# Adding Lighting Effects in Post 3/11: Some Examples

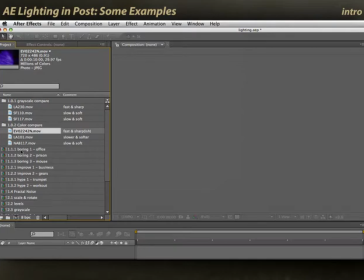3s
Okay, with those guidelines in mind, let's start looking at some examples. For example, here's a woman in an office.
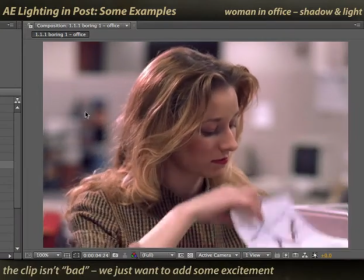9s
The clip itself is technically very good. It's evenly lit, it's well framed, it's just not very exciting.
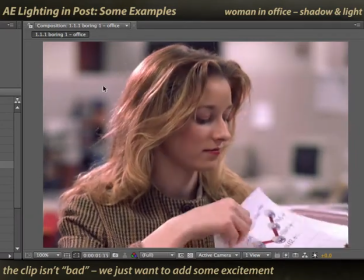17s
If we're trying to make something like an opening title, this just isn't going to cut it. So instead, let's add some lighting to it.
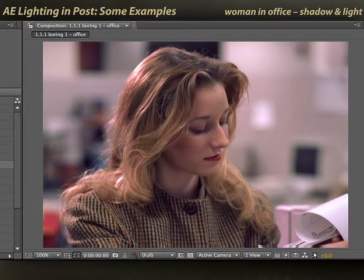23s
One clip that might make a good lighting clip, again, is one of these soft edges clips.
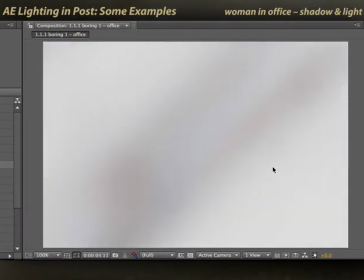26s
I'll play through it, and you can see it just has nice, subtle, slow, out of focus movement moving across the screen.
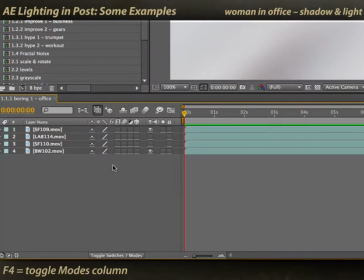35s
If modes are not already visible in After Effects, press F4 to toggle the modes panel, and then choose a blending mode for your lighting clip. Now usually overlay is the very first mode I go for.
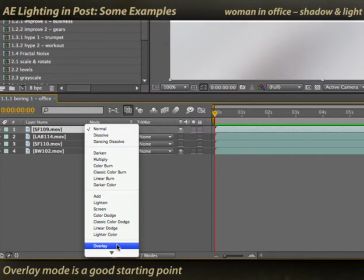49s
It's a handy all-purpose mode. It's a good starting point, and you can play with other modes after this.
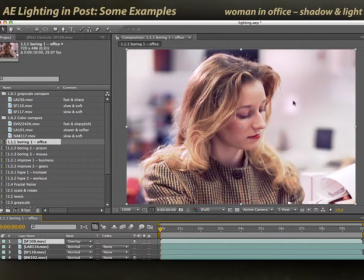54s
You'll see there it's now added some highlights into the scene as well as some shadows to the scene.
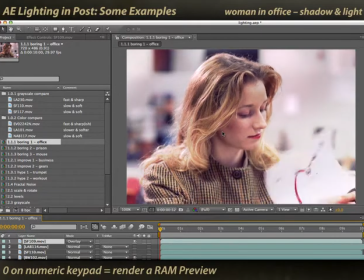59s
I'm going to press 0 on the numeric keypad to ram preview. It does take a little bit while to calculate a preview.
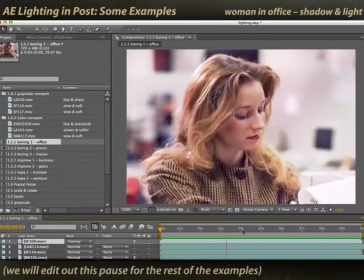65s
We're going to skip that time in the future and just jump straight to the playback. Now look up in these corners.
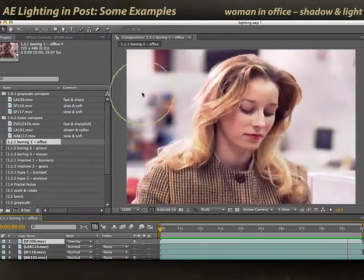71s
You can see bright areas moving across the back wall. And also you see some movement going up in this corner, shadows and lights.
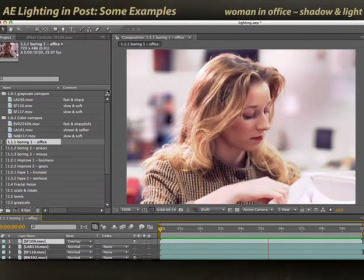77s
It's not distracting, but it just adds some animation to make the scene more interesting.
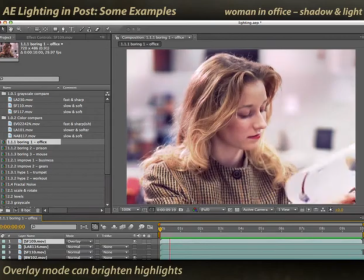83s
The overlay mode also just adds kind of a nice filmic overexposure to this whole scene.
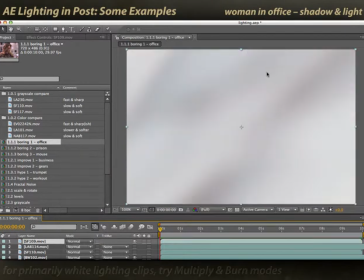90s
Now when I see a clip that's predominantly white, another set of modes I started looking at are multiply and the burn modes.
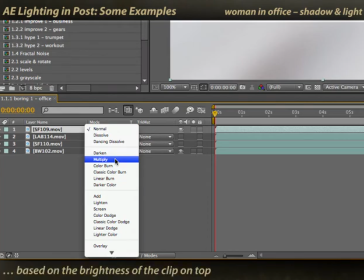100s
Multiply darkens the composite based on the values of the clip on top. So in this case, you'll see the whole scene gets darker.
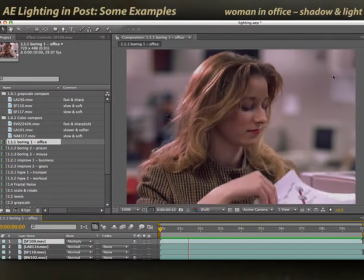107s
If I just go ahead and do a quick RAM preview, you'll see again that we have animated shadow and light going on in the back here.
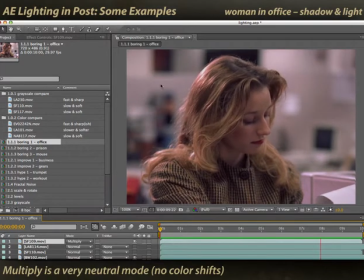116s
Multiply in itself is not a very exciting mode. It doesn't do any color shift.
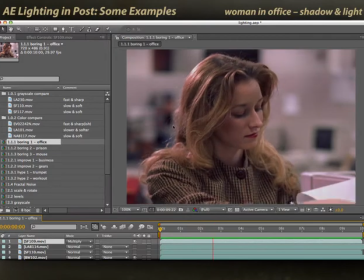120s
If you want something that has a little bit more zang to it, try something like color burn.
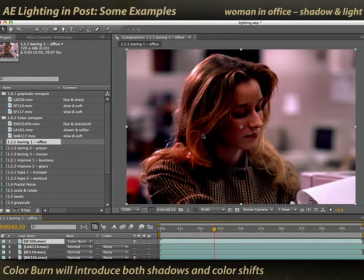125s
Now you'll actually start to get some color shifts that look like dodge and burn techniques you might do in Photoshop. If the effect's too strong, press T to reveal opacity, and back off the opacity of your lighting clip until you have a nice subtle blend.
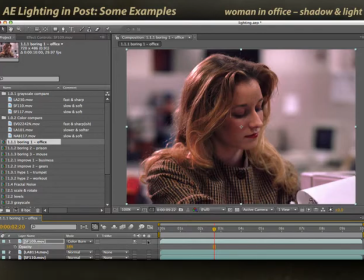138s
So that's one clip. Let's go look at another one.
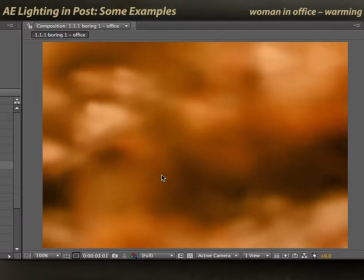142s
This is a case of a clip that has a strong color cast to it, and also has some really nice animated movement to it.
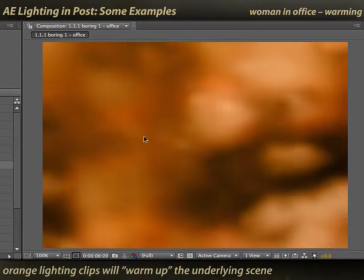148s
Now, as we know, orange tends to be a warming color, so applying this to the clip on top will help warm it up.
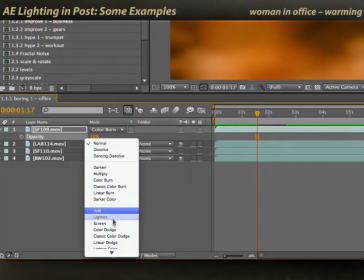154s
I'll select its mode. I'll choose Overlay as my first shot.
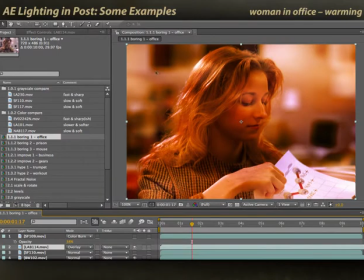158s
And you'll see it does add a strong color cast to this scene.
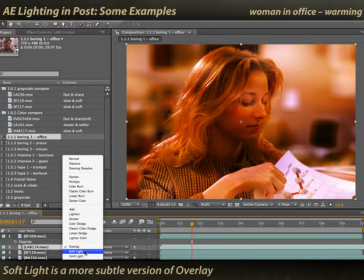162s
If Overlay is too strong for my taste, I'll back off a little and use Soft Light, which is a more subtle version of that mode.
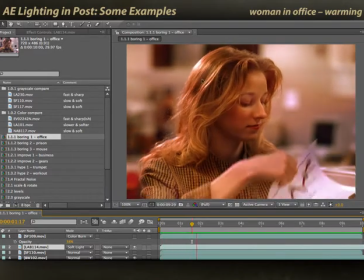169s
RAM Preview. And you'll see that I've got, again, some nice light play going on in the background.
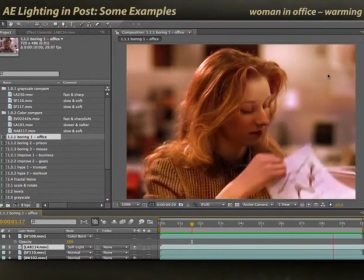175s
It does look like there's some interesting lighting going on in the scene, but it's not enough to make it look like there's another graphic pasted on top of her head.
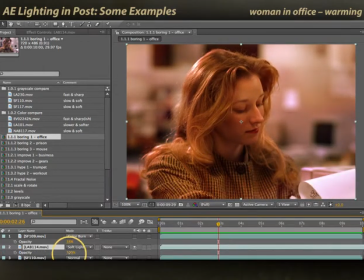182s
If it's too strong, T for opacity, back it off a little bit, and just gets the amount of addition that you want.
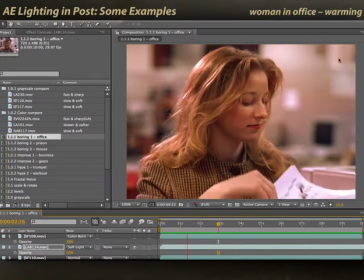190s
Let's RAM preview again, and you'll see the effect is more subtle now. It's a nice enhancement to the scene.
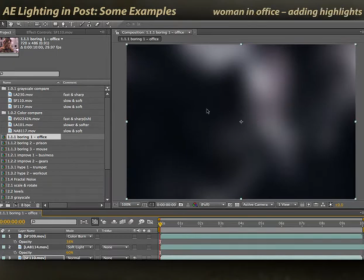196s
Now this clip, which we saw earlier, is primarily black with some lighter highlights.
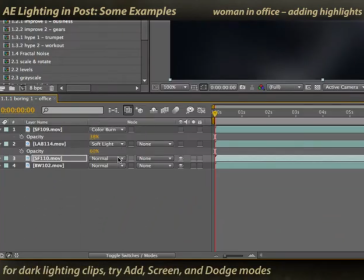202s
Whenever you have a clip that's primarily black, the set of modes you want to look at are the ones that include Add and Screen.
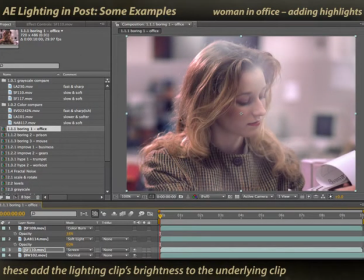209s
These basically add illumination to the scene. Black is no addition, white is a lot of addition.
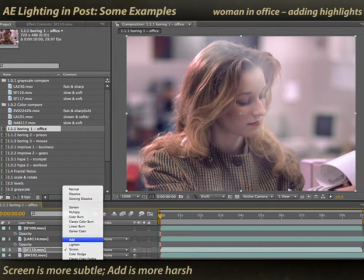214s
Screen is a little softer, Add is a little bit harsher, more blown out.
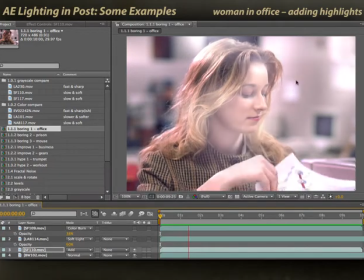219s
We'll RAM preview this first at full strength, and you can see the motion and lighting that is adding to the scene, but it's a bit too strong.
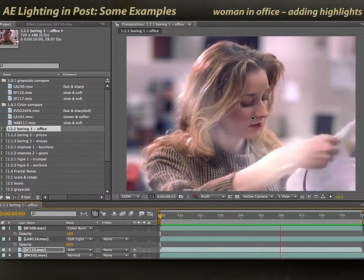226s
It's blowing out her face right here in the middle.
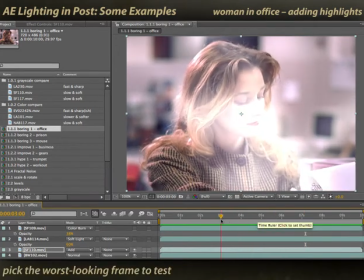228s
So let's pause, move our time marker back to one of the worst areas, hit T to reveal opacity,
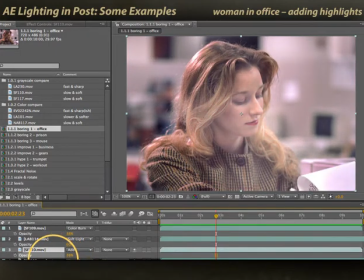235s
and back it off until where it's just an enhancement now, rather than being something very noticeable and that damages the image. RAM preview again. And now we have a more subtle effect that lightens her face, rather than being something that's very glaring.
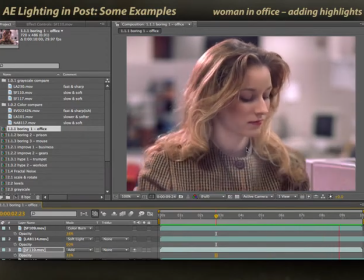252s
And again, we could back off opacity even more if we wanted to.
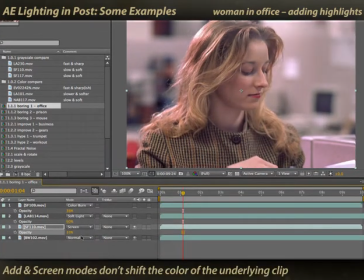256s
Now Add mode and Screen mode don't really shift the color of the image that much.
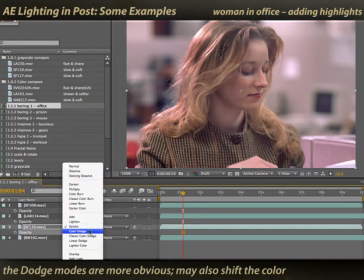262s
If you want more of an effect, choose Color Dodge. This is the opposite of Color Burn.
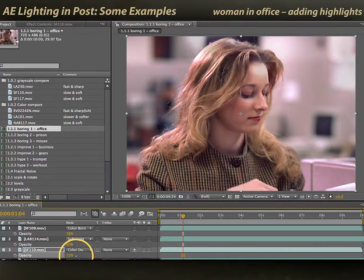267s
Color Dodge now will start to give us a little bit more of a color shift, a little bit more of a blown out sort of look.
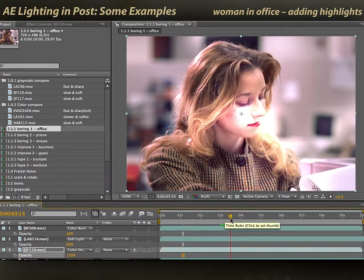273s
We'll go to full strength. We'll go to an area where her face is really burned out by the lighting.
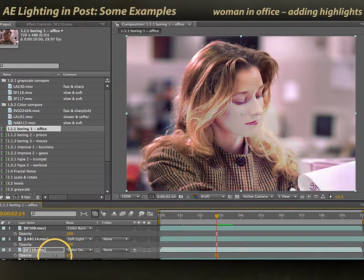278s
We'll back off the opacity to where now it's just an additive effect.
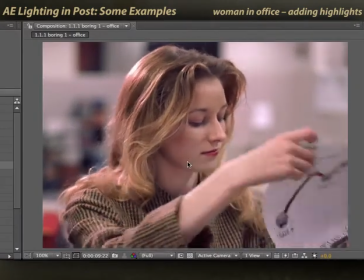283s
It's not too strong. RAM preview. And now we'll see again that we just have something more subtle, some lightness, then some colored shadows going across your face.
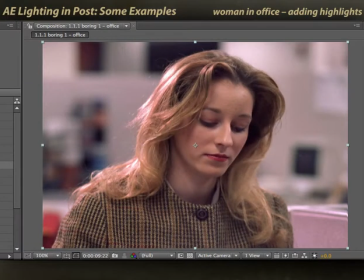292s
It's nothing too glaring or obvious, but it's a lot better than the untreated shot, which just had even lighting throughout the entire clip.
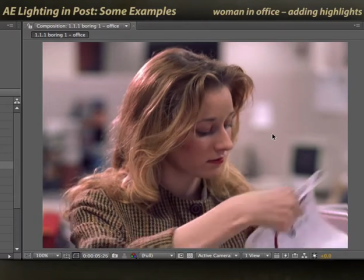301s
No excitement, No interest, nothing to keep the viewer engaged. Let's go look at another example.
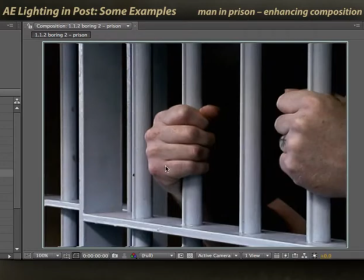308s
Now here's some really stark footage of a person in prison. I'll just play it through so you can see it.
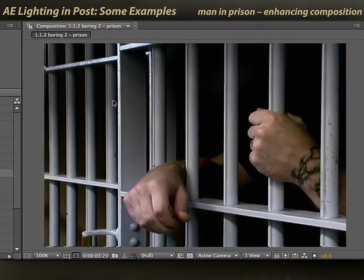314s
One thing I noticed, besides the fact that again it's evenly lit and could maybe use some excitement, is it has a very strong vertical orientation.
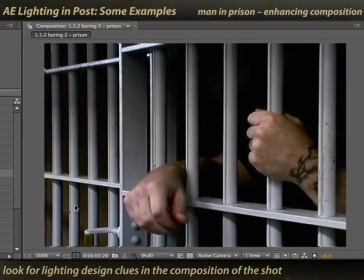322s
So I might want to choose a lighting clip that shares this vertical orientation.
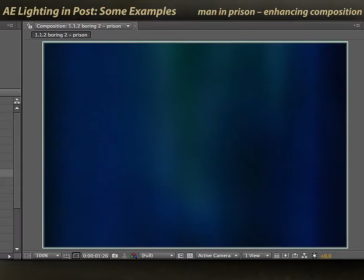328s
First, let's look at a clip such as this one. Again, we looked at this earlier. This was the sheets of light that we saw earlier.
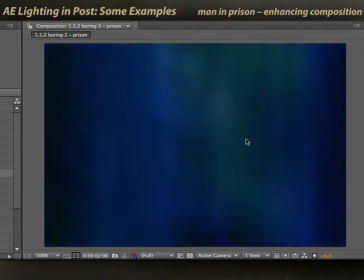334s
Very vertical orientation, but nice and soft, a nice animation to it. I'll start with overlay.
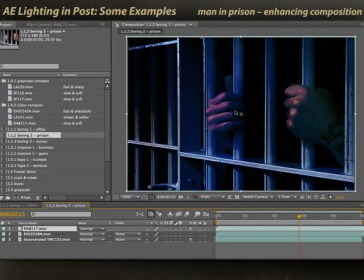340s
It's my favorite mode to start out with. And see its effect on these bars. Now it's a bit strong, so I hit T for opacity.
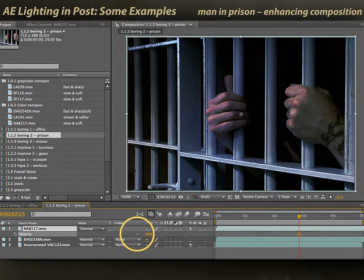348s
Back it off a little bit to where it's something a bit more subtle of a mix, right around there.
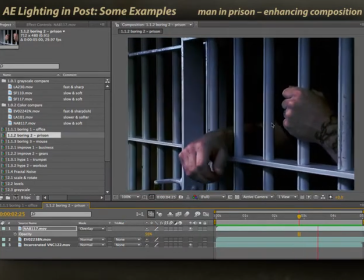354s
And now we have the scene with a little bit more coloration and a little bit more play going on across the bars.
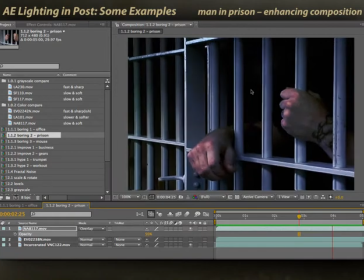360s
A little bit of light, a little bit of shadow, rather than it being perfectly stark and even for the entire pullback.
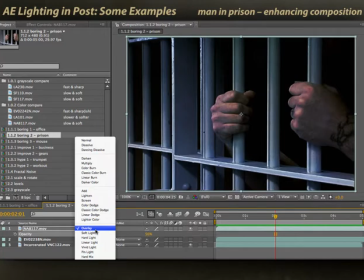366s
Overlay is a good starting point, but since this is a predominantly dark clip, I'll try something like color dodge.
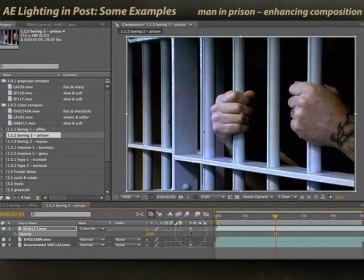372s
I'll increase its amount so you can see what it's doing. I'll RAM preview.
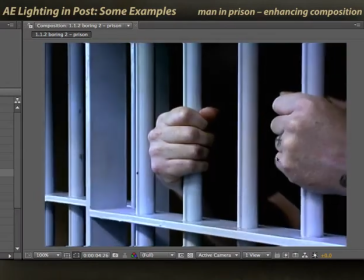377s
And now you can see where we get some nice animated light and shadows happening on these metal bars without really altering the clip or just enhancing the clip.
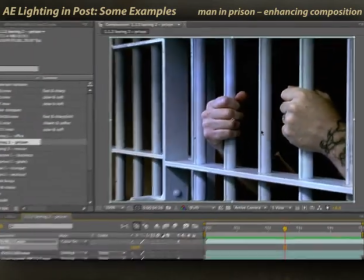386s
Now this is a pretty subtle application. Let's look at another inherently unexciting shot.
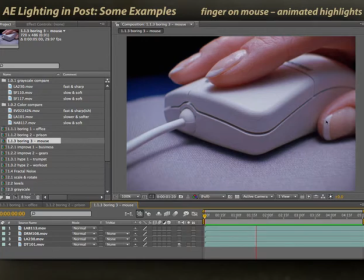391s
A finger on a mouse. I play through. There's not a lot going on in this shot, just some very subtle finger movement. You have a chance of losing the attention of your viewer. So let's go ahead and enhance it.
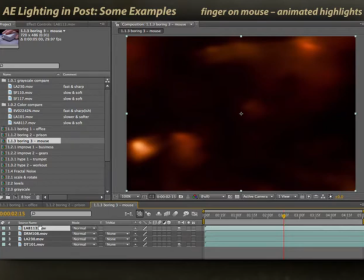402s
Here's one clip I might use. It's a relatively dark shot, but it just has little sparkles and flashes of light. Just little bits of things to add interest. Now since it's a predominantly dark shot, I'll go for the add or screen modes as my starting point.
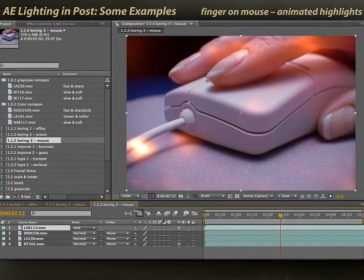418s
Add mode looks like that. The orange spots are pretty hot. Maybe I'll try something more subtle like screen mode. And if necessary, back off the opacity to just a bit of a highlight. Let's try and preview this. And now we have a scene that just has some nice subtle light play, something to keep the viewer's interest,
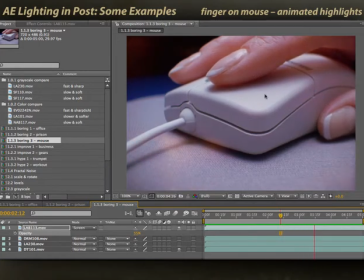436s
but does not distract from the overall point of the shot, the finger on the mouse. Let's try another clip.
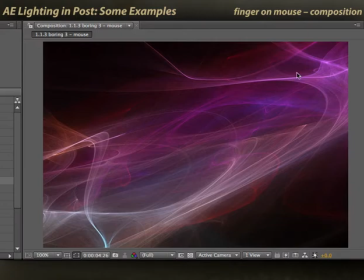445s
Now here's a clip that has a lot of sharpness in it, which may seem to break one of our cardinal rules. On the other hand, the reason I chose this clip is it has a nice,
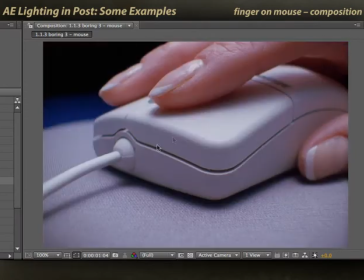454s
strong diagonal orientation. Just like this scene is very diagonal, the way that the chord's coming into the scene, the way the fingers are going out of the scene,
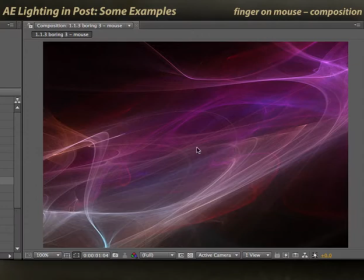461s
I've picked a lighting layer that also has a similar orientation. Again, it's a predominantly dark layer, so I'm going to pick something like an add or screen mode.
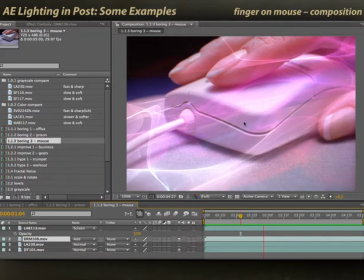471s
Add adds very sharp lights. Now you've got something that's very high-tech, very spacey, adds a bit strong.
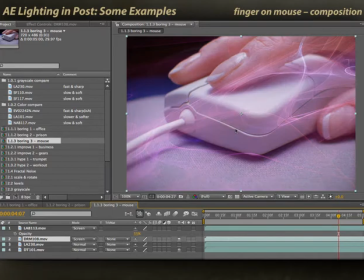478s
You can do something like screen, which is less obvious. There's that previewed.
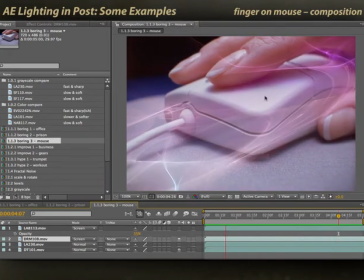482s
If necessary, you can back off the opacity, shift the color, or even better, maybe blur the scene a little bit so it's not quite as obvious. And again, in a later movie, we'll show how to apply effects like blurs to enhance footage like this. Now, like I said, this is pretty sharp, and that's about as far as I might want to push it.